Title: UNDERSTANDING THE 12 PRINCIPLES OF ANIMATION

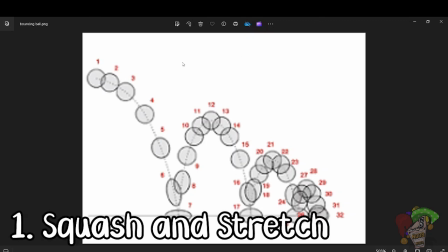8:21 So squash and stretch means that when an object is moving fast, visually to our eyes, it looks like the object stretches.
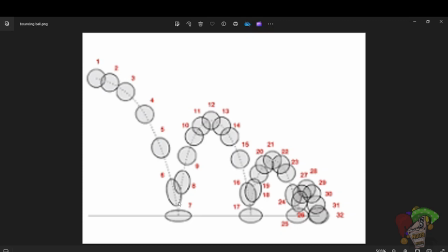8:30 So I have a video on this, but it's not here right now, but I'll add it to the file. It's a video of a man throwing a ball, and you see how the ball stretches and then compresses when it hits the floor.
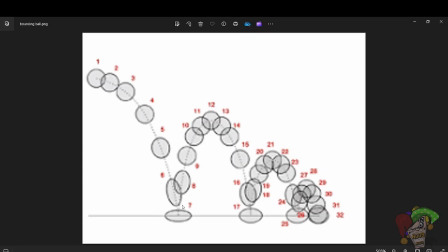8:42 Do you understand? So those things let you know that there is a force acting upon that object as it's moving through space. So this, for example, now, right? This, like, let me highlight this so you can draw on it.
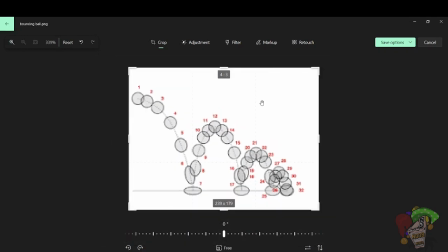8:58 So this now for okay. So this now for example, right?
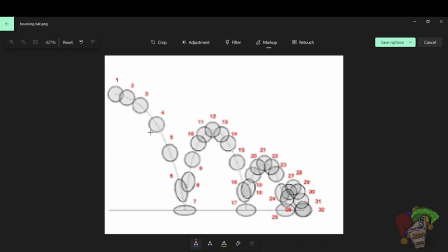9:03 This ball is like, from here it's a normal ball. From here it is starting to stretch a bit. From here it is stretched out, right? Then here it is squashed. It is squashed because of the ball does not know that there's a floor here.
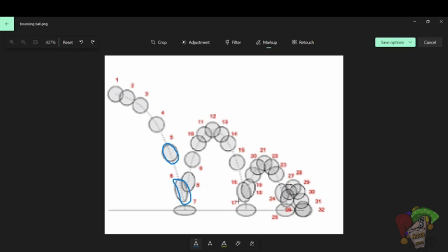9:22 Do you understand? But because of it hits the floor unexpectedly, that energy it used to come from here has to go somewhere. So it squashes in on itself and then releases that energy here to go up again.
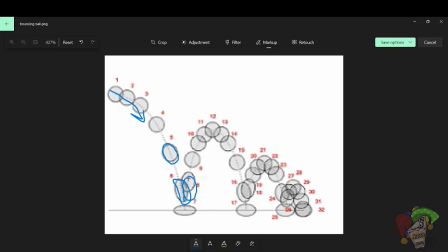9:41 So even as it's going up against gravity, it has to stretch up, then retain its shape again around here, retain its shape around here, retain its shape around here. Then when it's coming back down, it stretches out, because the thing is, if you should get up from your seat and jump,
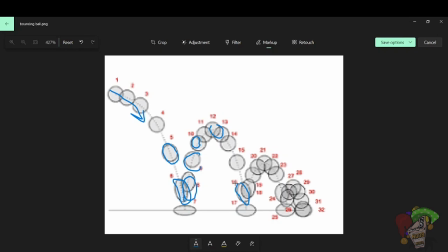9:59 you will see that you need a lot more energy to leave the ground than you need to come back to the ground. So do it. stand up, jump up, and see that to jump up, like if you want to jump really high, you need to squash down and lift your body up into the sky and then fall back.
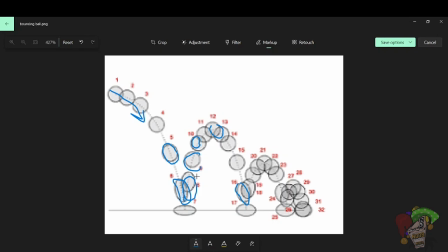10:18 You understand? So that is what the ball is doing. The ball is basically gathering momentum, gathering like the energy it needs to go up, to fight gravity and go up. And then when it's coming down because gravity is acting upon it.
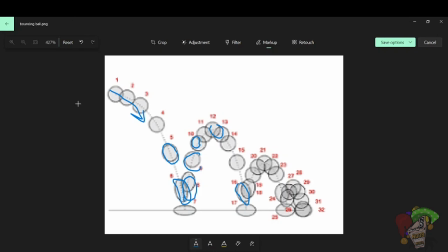10:34 So basically, like animation too is partly physics because you need to understand these things to be able to convey life. Because basically, if the ball just went up without anticipating the jump, it wouldn't feel real.
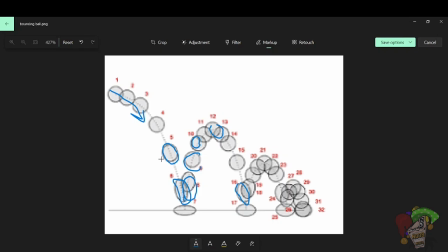10:49 It just be like, ah, like what happened? It just went up. But so basically, you need to. It is the same way. Like if you wanted to run really fast, you would wind up as you would like wind up before you go fast. It's same thing with like with like shooting a catapult or like shooting a gun.
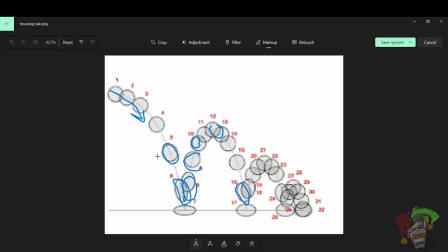11:06 The gun will recoil because of the amount of force and gunpowder it needed to shoot that bullet forward. So that's all about squash and stretch. Let's go to anticipation. So anticipation
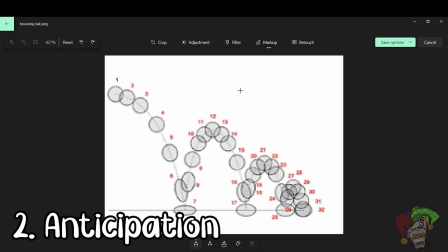11:21 is basically crucial when trying to sell an action, which is what I said here. The ball has to squash to anticipate, like the squash is the anticipation to the upward movement. Do you understand? So it needs to go down before it goes up. It's the same thing that I said.
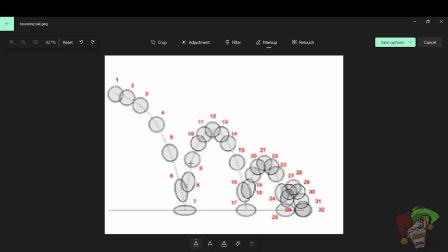11:40 If you wanted to jump, you first need to bend your knees, go down a bit, and jump. Like you cannot just stand and jump. You understand? Like I'm not sure you can't, but if you can do it, good for you. But I'm not sure it works that way. So second principle of animation is anticipation,
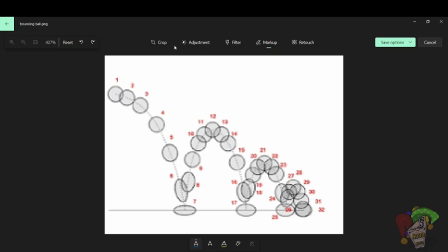11:56 which is you need to tell your viewer, okay, this is about to happen before it happens. There's also staging. So staging is the way you present your idea either through animation or clarity. So that's, let's say, like camera like angles, or if you wanted to show something, right?
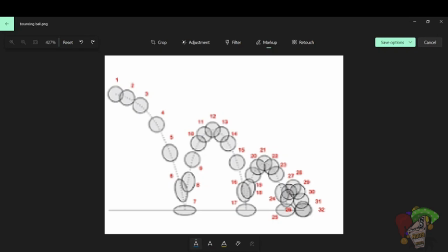12:15 Like if you wanted to show an action, you need to put your camera in a way that people don't see something else, like they see what you want to show them. You understand?
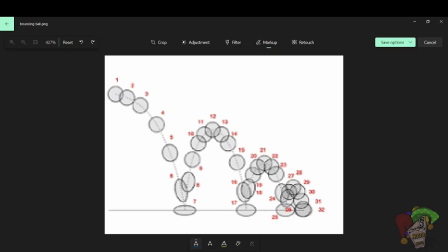12:27 So I'm going to find an example here that I should be able to show you. Okay, let me see.
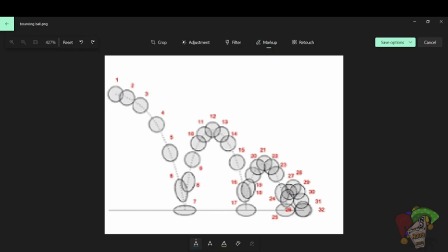12:46 Sorry, hold on. Okay, so basically, let me show you this.
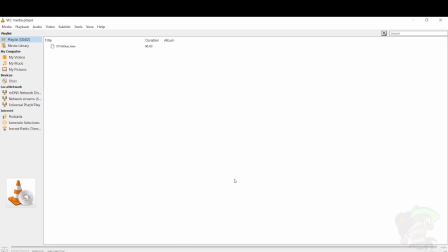12:51 So this is an animation that I did in which a character is getting up.
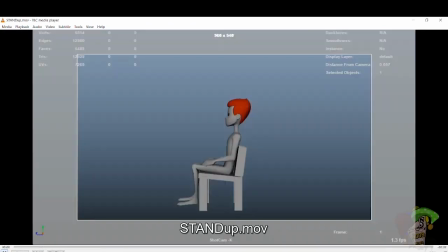12:57 So basically, if I put the camera somewhere else, we wouldn't know that the character is getting up.
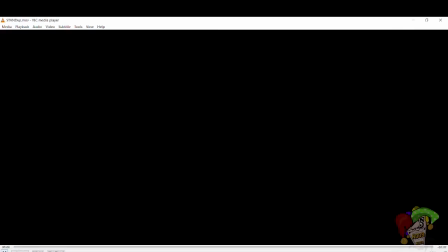13:03 But because I wanted to show that the character is getting up from the side view, and I wanted to show the whole movement of the action, which is what we're seeing here.
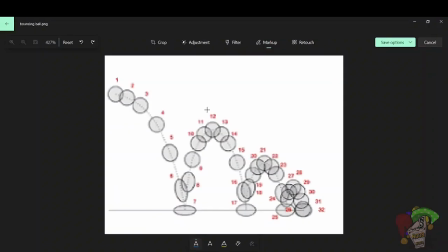13:11 Do you understand? So staging is important when showing an action,
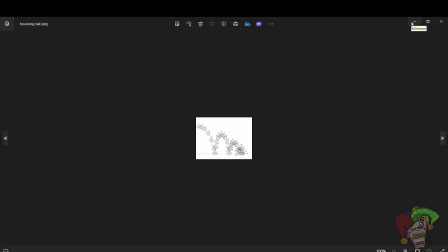13:17 or basically like if you are animating a backflip, they need to see the backflip happen. Do you understand? If you are animating someone running, they need to see, okay, the person is running.
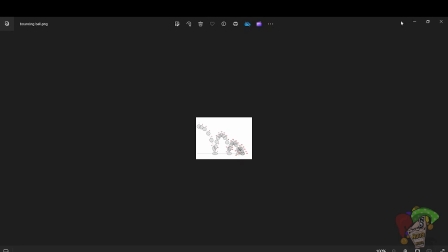13:30 Do you understand? So staging is the way you present your idea, either through animation or camera, because that's how it works in animation.
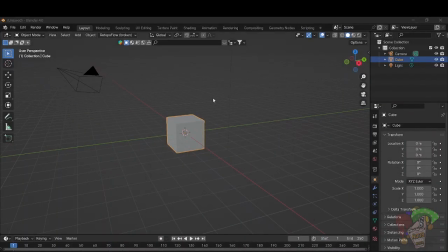13:38 So then we have number 4, straight ahead and pose to pose. So what this means is, let let me give you an example here. So basically, straight ahead means, if let's say I wanted to animate this
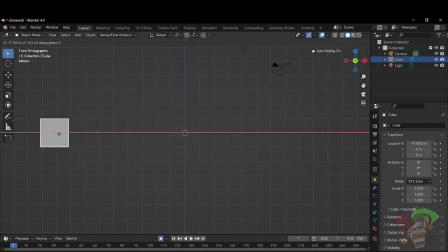13:56 this box, right, from here to here, right, but then I want the box to like be to do some moves. This would be straight ahead. As I'm just doing it.
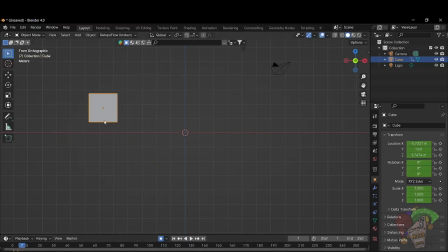14:12 I'm not really like I've planned it, like I've not really planned it out. I'm just doing it. You understand? Or maybe I've planned it out, but I want it to feel organic. So I just don't know. Basically just moving it however it should move.
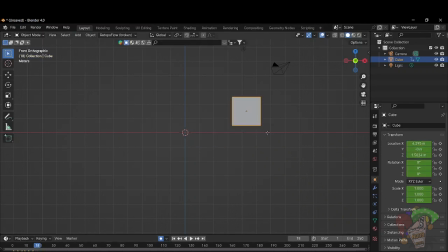14:31 And but basically the advantages to this and disadvantages to this. So this, you get a more like creative work process, but the only difference is that you can't plan this. That is, like, let's say you wanted to do someone yawning, jumping, and then lying down.
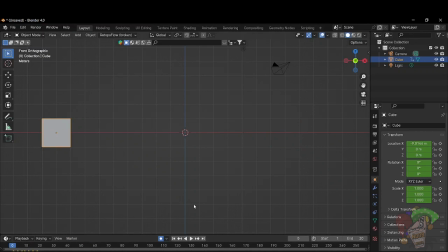14:51 Like you can get lost doing it this way. So see it now, like it just goes, you get like it's bouncing good, but like it's not. This is what you call straight ahead. As you animate as you go, right?
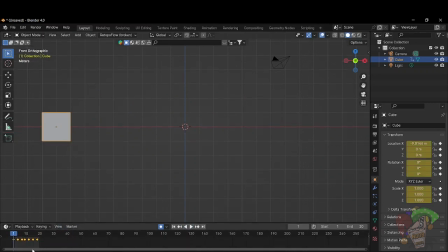15:05 But then there's also now pose to pose. Pose to pose is let me explain that. So pose to pose is, let's say I put the cube here. The aim of the cube is to go here. Then I put that cube there. I go to 20.
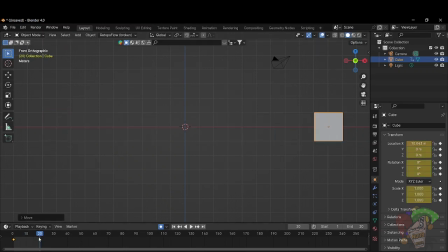15:23 I put GX. I put the cube here, right? Then let's say around 5, I want the cube to go up. So I do this here. Then around 10, I want the cube to go back down.
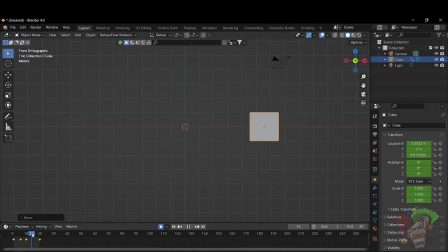15:40 I put this here. Around 15, I want it to go up, right? Then I put that there. So basically now if I play it, it's the same thing, but it's just that this looks more smoother than what I showed you previously.
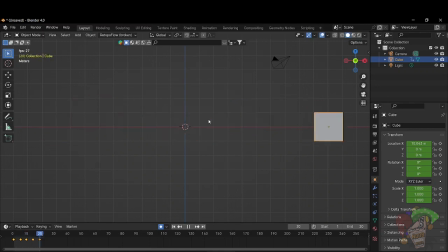15:58 So this is called pose to pose. That is, you know what you want to do, but you're just planning it out better. That's you're going from pose to pose. That's you're putting your central ideas down, then you're layering on it, and you get this kind of animation, as opposed to straight ahead that you just go like you go with the flow.
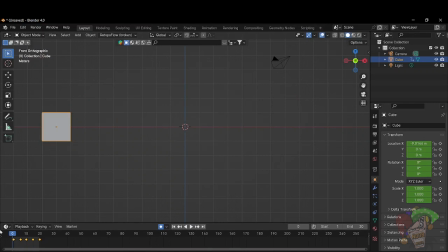16:18 Do you understand? So we have number 5. Number 5 is overlap. Overlap goes that how should I explain overlap? So overlap goes that body parts don't move all at the same time. Objects made out of different parts don't move all at the same time.